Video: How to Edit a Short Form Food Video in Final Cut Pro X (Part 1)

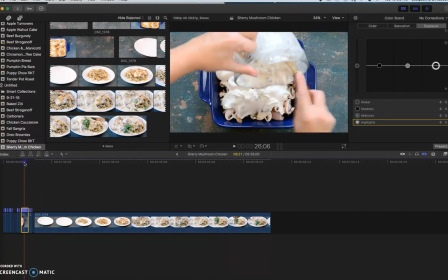252s
My other clips. I didn't even change the exposure there at all. And I didn't change the saturation.
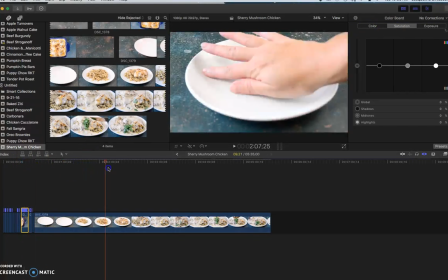261s
Okay. So I'll probably leave that alone.
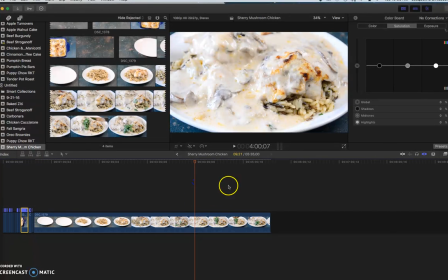267s
Color is decent anyway. So now, but if I wanted to, maybe just go to saturation, then you can, bump it up. That. Make sure you select the right clip. But you see, if you want to adjust the saturation, you can do that there.
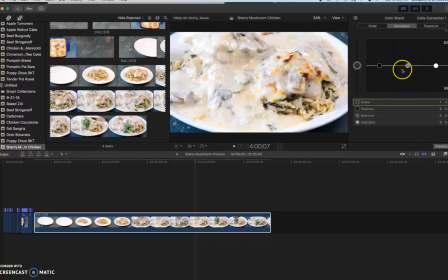287s
And again, you can adjust it only in your shadows if you wanted. In this case, the shadows is going to pick up my background. And if I wanted to bring out the blue color of that background, you can see that dragging my shadows.
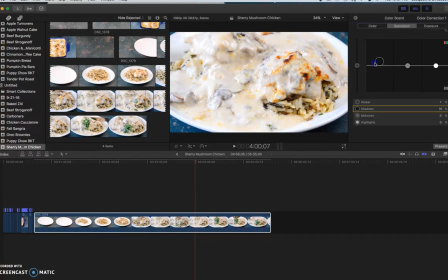304s
Saturation will increase that while not adjusting everything else as much. And then color, if you're having white balance issues, you can do a little bit of fixing that there, but
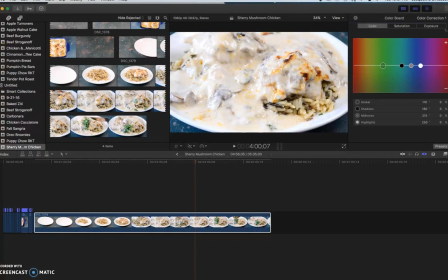323s
I've discovered that it's just much easier to get your white balance in the right in the camera, because it's a lot harder to fix it in video. It's not like fixing it in photo. Okay, so that's how to do your exposure, your saturation, and your color.
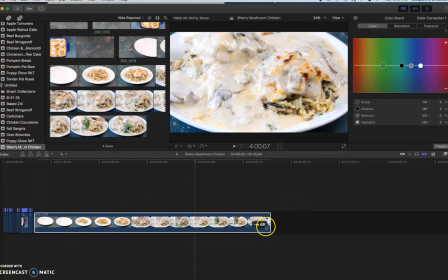345s
So now let's talk about how we're going to get rid of probably a good chunk of this. So this kind of has like a lot of your different functions, your select, trim, and blade.
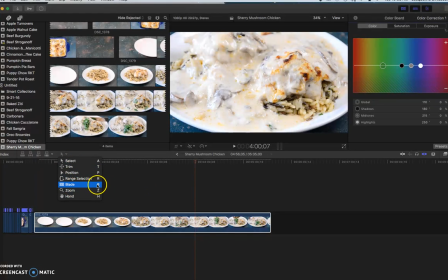359s
And the ones that I use the most are select and blade. And here are the shortcuts. So A is your select, which is just your arrow.
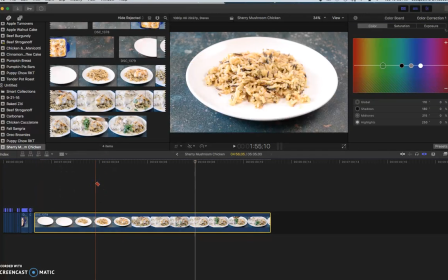367s
And if I hit B or blade, it gives me this little razor blade. And what I can do is just kind of scroll along.
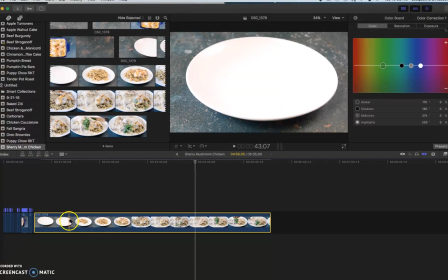383s
Okay. So I'm going to go to right before the rice comes onto the plate. And I'm going to click there. You see it made a division there. So now I could switch back to my select.
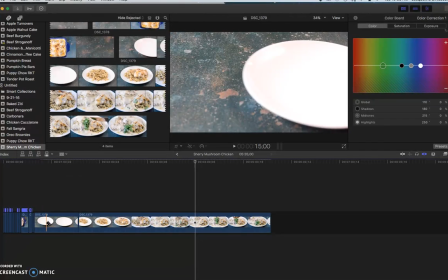398s
So either come up here and hit select, or you can just hit A on your keyboard and you go back to the arrow and then you can delete that.
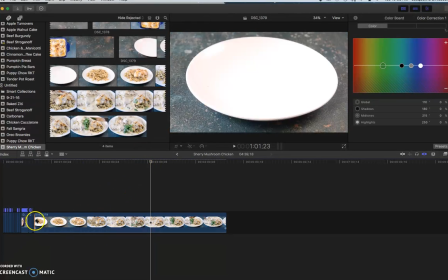406s
And you can do that over and over for, you know, everything that you want. So here you can see that I have like a super long gap where I'm probably going somewhere else to find my chicken. So I'm going to cut out literally like all of that time.
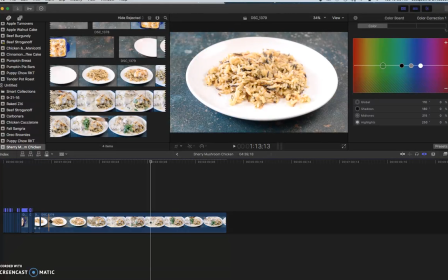424s
So I'm going to cut there, and then I'm going to cut out until right before the chicken comes back in. So there. And then the chicken's coming, more chicken's coming.
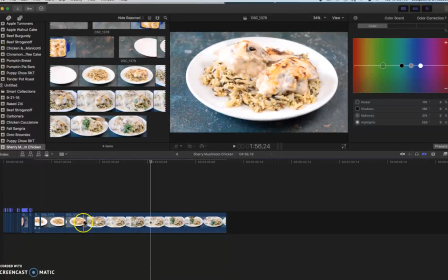443s
Okay, and then I zoomed in there so I could show the sauce being poured over it. So I'm gonna cut it kind of in the middle of that because it might be a nice transition. I can always go back and cut out more, but I'm gonna cut it there so that it scrolls in.
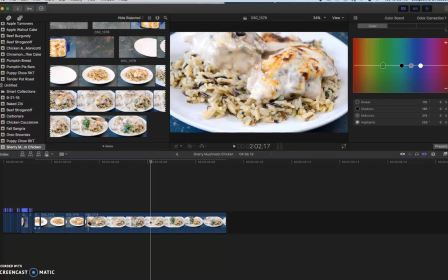462s
And then when it gets to that point, this is going to be all downtime here, so I'm going to cut this, cut all of this out because we're just sitting there and that's boring.
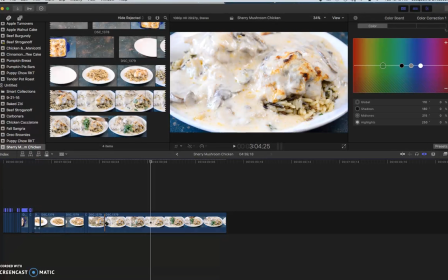478s
Okay, and cut here because then it's going to show me pouring the sauce over. And as you can see, I decided I didn't like the way that parsley looked, so I took it back off and just added a sprig.